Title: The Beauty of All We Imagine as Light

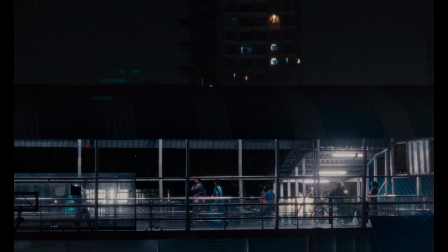Kapadia's frames are dominated by different shades of blue that are beautiful to look at, but evoke this intense melancholy that looms over all of her characters' lives.
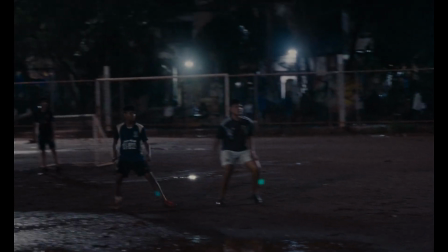Her camera moves around the city so freely, stumbling into various interactions with the populace of Mumbai.
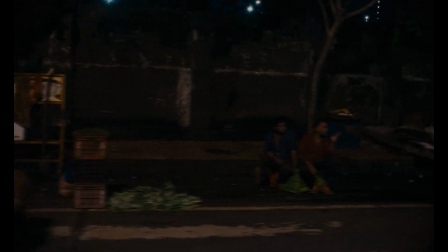Take the lyrical opening montage of the film that wanders around different sections of the city to hear individual stories from real people,
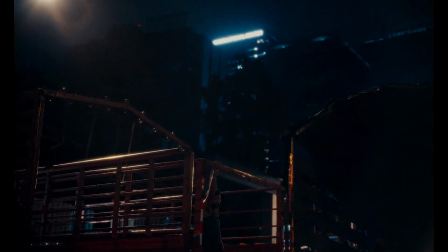to gather their complicated feelings about their home city. A woman is heartbroken, but the city helps her forget those kinds of things.
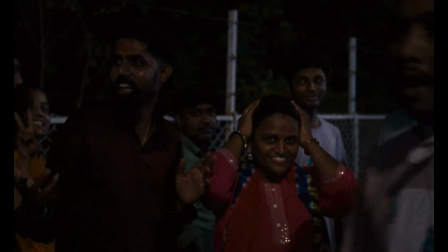Or a man who has lived in Mumbai for 23 years, yet is still afraid to call it his home.
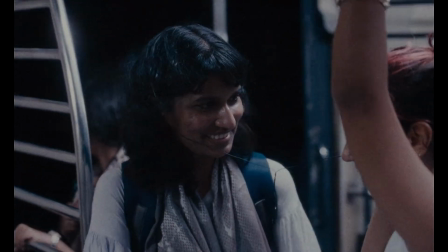The opening introduces us to the ways in which Kapadia is always searching for those faces or
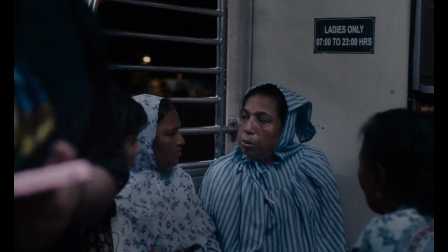voices found in the hidden pockets of Mumbai that are never represented on screen.
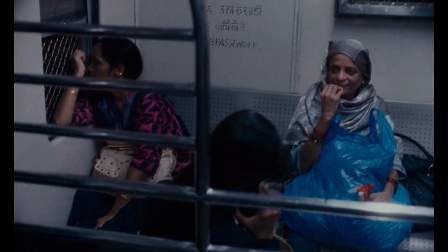Across the film, she allows her camera to glide away or zoom out from the actions of our central characters
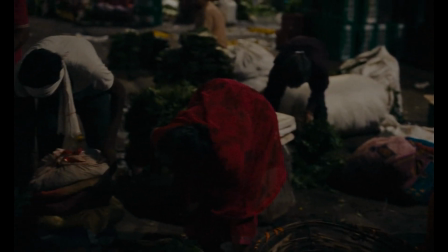to momentarily take a peek into the lives of others who are just as entangled in their mundane lives.
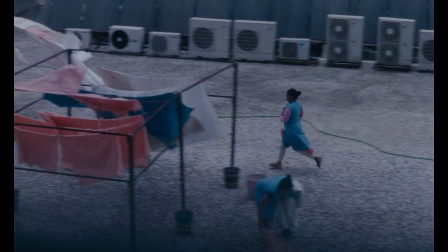That's where the film is at its most stunning, where her use of disembodied voiceover, of montage dominated by the constant patter of rainfall,
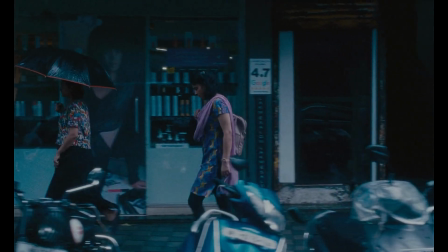or the musical score's twinkling instrumentals, really helped turn the mundane into the sublime.
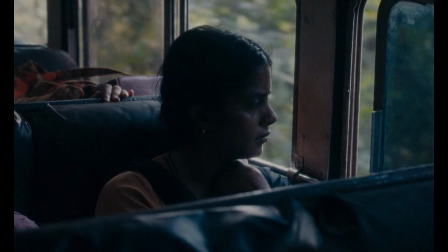The second half of the film shifts rather dramatically into an entirely new register, when the three women leave Mumbai for the seaside town of Ratnagiri.
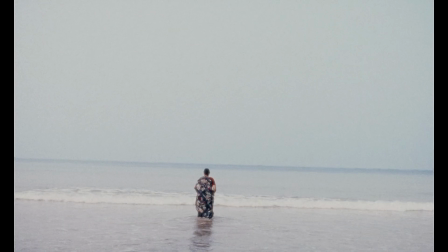In contrast to the kinetic, always awake streets of Mumbai, the shores of this coastal village are tranquil.
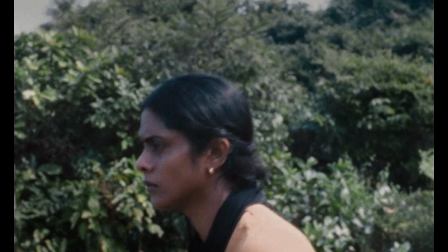The many shades of blue dominating the frames in the city now fade into warm splashes of yellow,
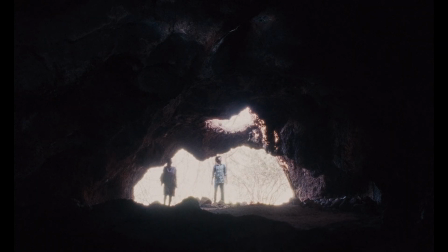and in comes more natural light, the glow of the sun becoming much more prevalent.
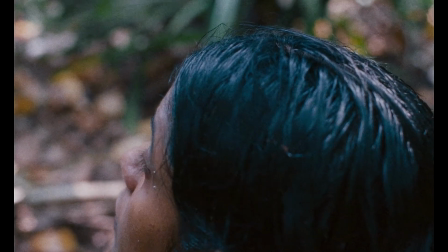The gritty, down-to-earth textures of Mumbai shift into something much more magical and dreamlike in Ratnagiri,
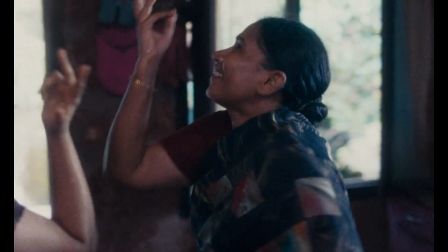because this town is where hope finally enters into their lives once more, reawakening in them once these women spend time amidst rural landscapes,
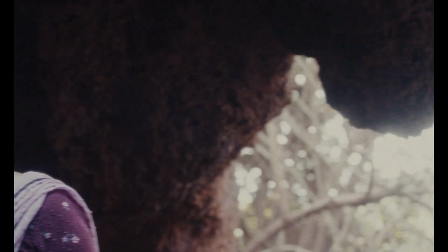in ancient caves, beaches, forests, that opens themselves up to something new, now away from the rhythms of the city that have tied them down in a state of emotional isolation.
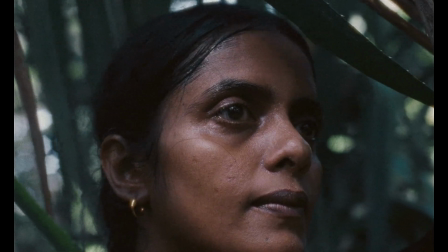These characters' journey towards some form of escape comes to a head here, in this small village,
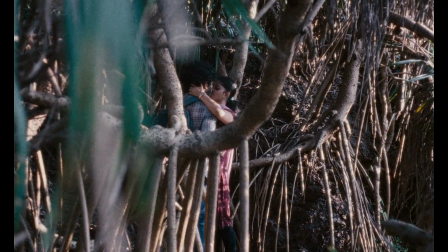where they finally embrace a life lived entirely on their own accord, instead of what they've been told is their prescribed fate all along.
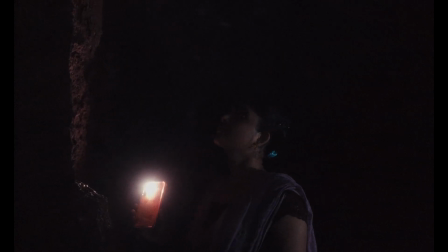This whole section of the film really reckons with time, with the presence of past and present lives.
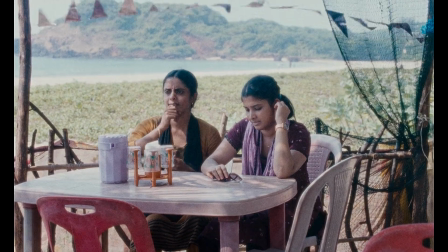Kapadia contrasts how time operates differently in Mumbai, how the pressures of the city compound on its denizens,
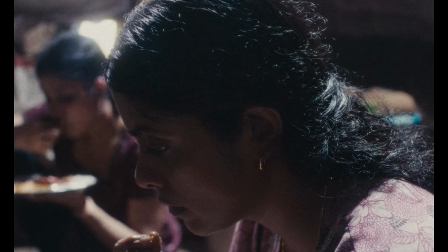causing the world around them to move incredibly fast, not given the time and space to reflect.
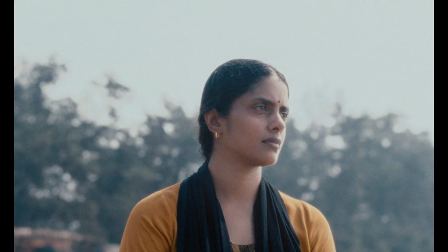You look out the window and everything just blurs by.
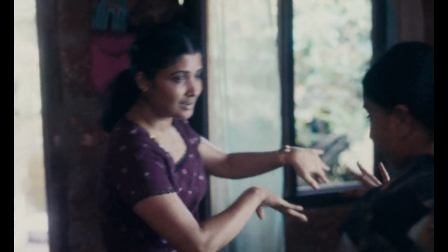Ratnagiri provides a much-needed respite from the grind of urban existence, allowing leisurely, reflective time, which is something not afforded to working-class women in Mumbai.
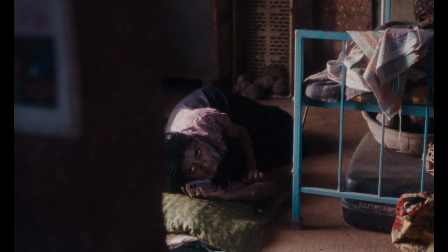It's only when Prabha and Anu leave behind the rigorous structure of their day-to-day urban lives that time begins to stretch,
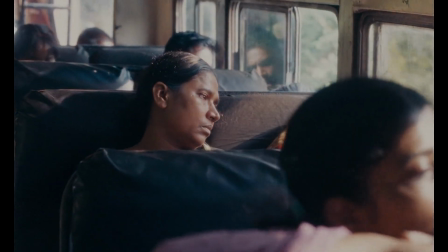and their interiority is able to come into full focus.
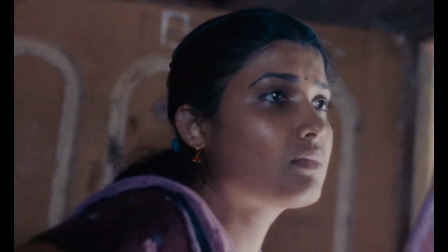Time starts to slow down around them, and they now have the time and space to look inward at themselves, those around them, the environments they inhabit. There is one scene here, a transcendent sex scene, where this idea comes into full effect.
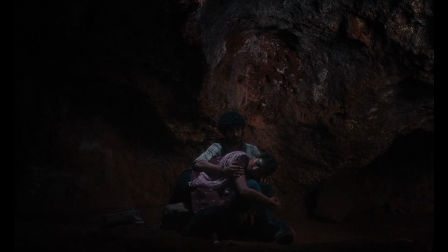We watch the union of two bodies that was once deemed taboo, where now these two young lovers finally find time alone,
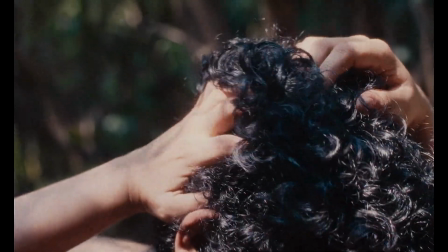and are given the freedom to explore one another's bodies, to feel the hair on their lover's chest,
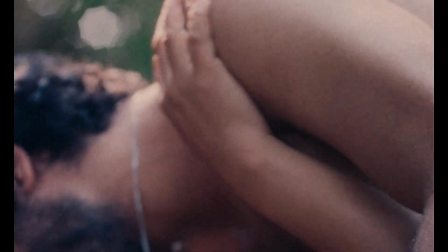the warmth of one another's breath, their hands gripped tightly and caressing each other's bodies.
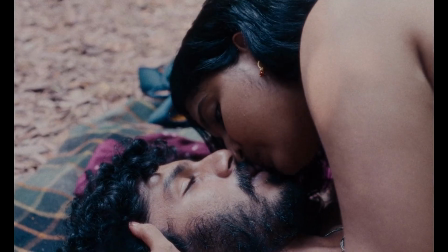Kapadia's approach to lovemaking is so tactile, letting this scene of a long-awaited desire play out incredibly slowly, honing in on the details,
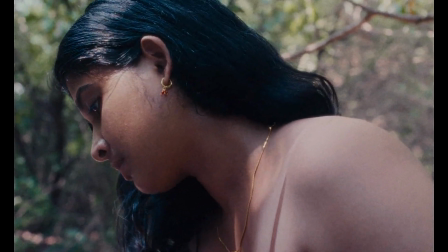ablaze with this pent-up desire finally allowed to be acted upon, now without the constraints or inquisitive eyes of the city gazing upon them.
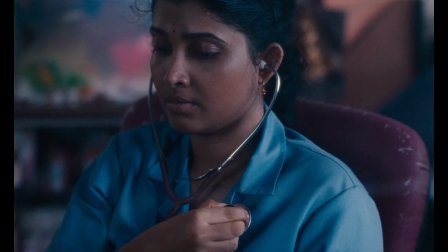The heart and soul of Payal Kapadia's work is so soft, light, but always firm and unwavering.
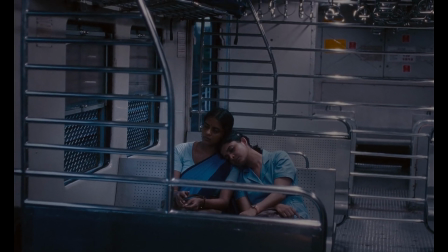Her film is a luminous example of a cinema that can be deeply personal but political, committed to raising dissenting voices,
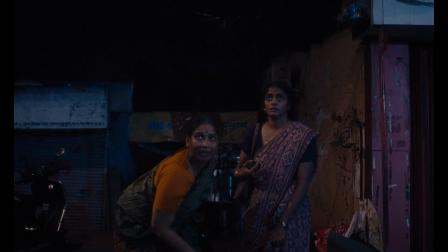to platforming differing ideas of female intimacy and kinship, of religious and class divides.
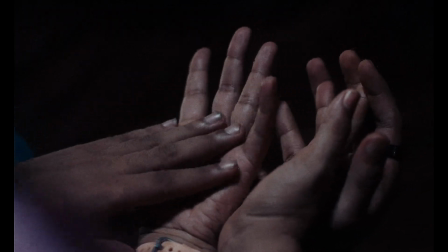But she's also creating a whole new language of filmmaking in and of itself,
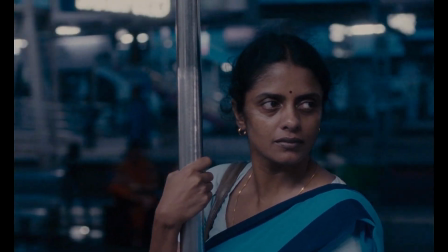forging a stunning union between the personal and the political so that they may coexist without one being prioritized over the other.